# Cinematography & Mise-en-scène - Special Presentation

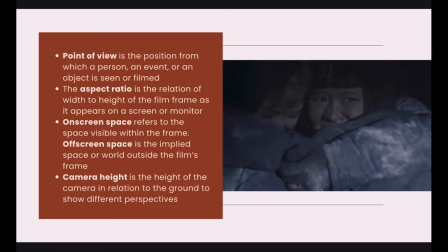4:12 Point of view is the position from which a person, an event, or an object is seen or filmed. Here's an example of a point of view shot from Flowers of War.
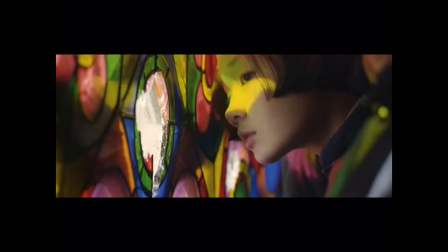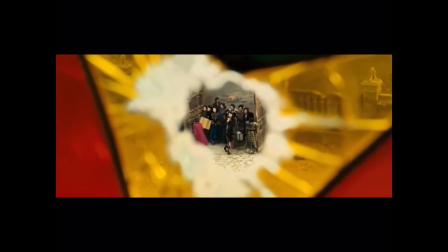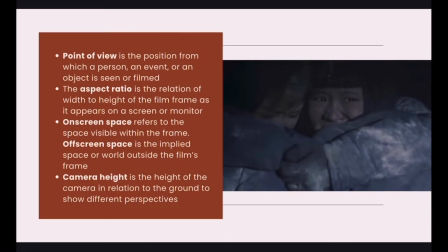4:33 The aspect ratio is the relation of width to height of the film frame as it appears on a screen or a monitor. The black and white films we saw used a smaller aspect ratio where the screen looked more like a square, and the newer films we've seen such as Farewell My Concubine, Green Snake, and Flowers of War use a longer rectangular shape,
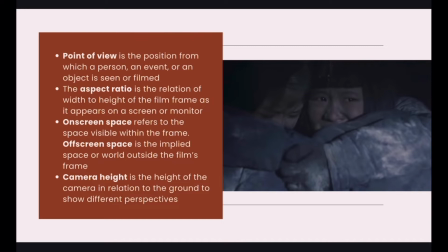4:52 which is a longer aspect ratio. On-screen space refers to the space visible within the frame, and off-screen space is the implied space or world outside the film's frame.
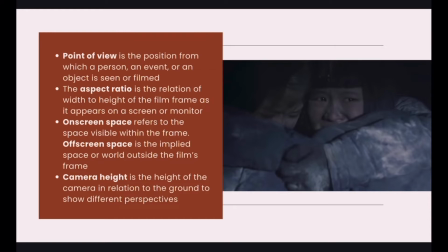5:04 So in this shot that we can see on the right from Flowers of War, the two students are on screen, while the Japanese soldiers looking for them are off screen. These kinds of shots often create a lot of suspense and are used very widely in horror films.
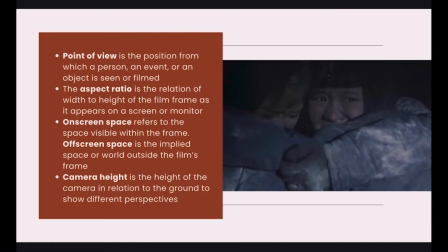5:23 Camera height is the height of the camera in relation to the ground to show different perspectives. Here's a quick example from Green Snake.
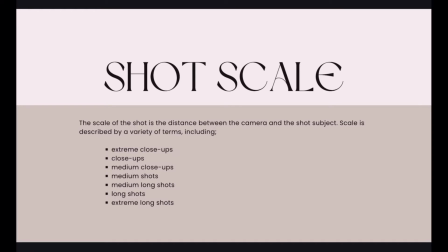5:35 Shot scale. The scale of the shot is the distance between the camera and the shot subject. Scale is described by a variety of terms, including extreme close-ups, medium close-ups, medium shots, medium long shots, and extreme long shots. The names are a bit repetitive, but they're all very different kinds of shots.
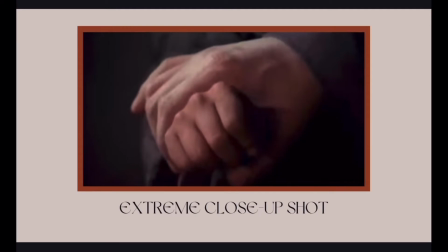5:55 First of all, the extreme close-up shot often only shows one part of a person's body, such as an eye, a mouth, an ear, or in this case, their hand. A close-up shot often captures a person's face.
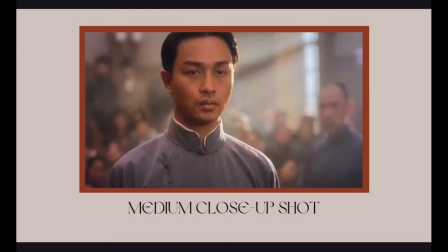6:11 A medium close-up shot is often filmed from the chest up, and it's also known as a bust shot.
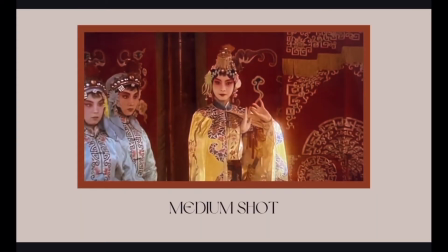6:19 A medium shot is often filmed from the waist up, as seen here.
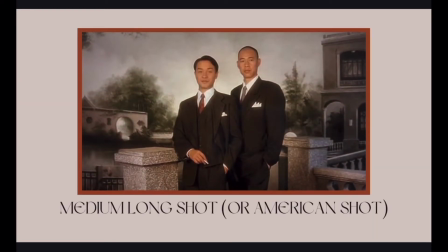6:25 And the medium long shot is filmed from the mid-thigh up.
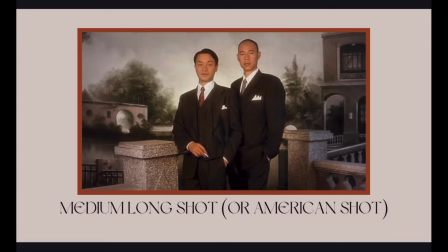6:29 This shot is also called the American shot because it was used a lot in traditional American westerns when cowboys would have their hand over their gun on their hilt.
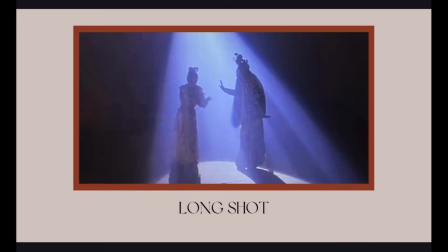6:42 The long shot captures the character's entire body, showing their head all the way to their feet, while also having them as the central part of the shot.
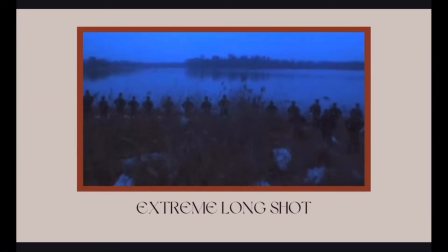6:52 Meanwhile, the extreme long shot, as seen in this very poor quality image, shows that the landscape is the most important part of the scene, while the characters who are small are less significant. So here, where they are is more important than who is there.
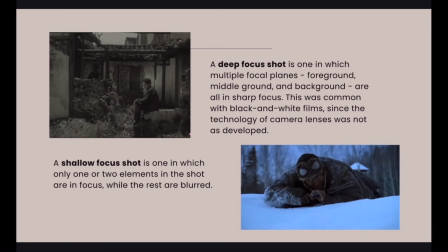7:11 Next, we'll talk about focus, which is also an aspect of depth of field. A deep focus shot is one in which multiple focal planes, the foreground, middle ground, and background, are all in sharp focus. This was common with black and white films, since the technology of camera lenses was not as developed.
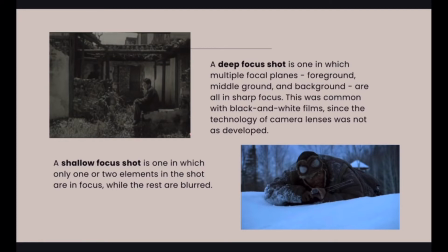7:27 So in this scene on the left from Spring in a Small Town, we can see everything in the shot, including the ruins, the husband, and the garden, is all in sharp focus. Meanwhile, a shallow focus shot is one in which only one or two elements in the shot are in focus, while the rest are blurred.
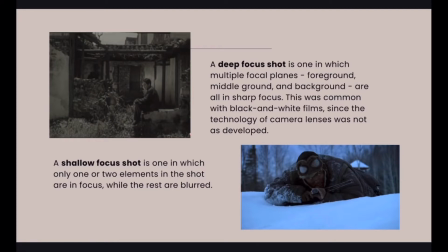7:44 So in this example on the right from the taking of Tiger Mountain, we can see the soldier is in sharp focus, while the trees in the background are blurred.
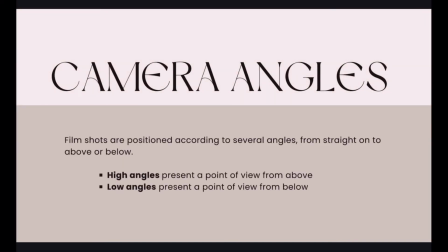7:55 Camera angles. Film shots are positioned according to several angles, from straight on to above or below. High angles present a point of view from above, and low angles present a point of view from below. In this scene from Flowers of War, we can see both high angles and low angles being used.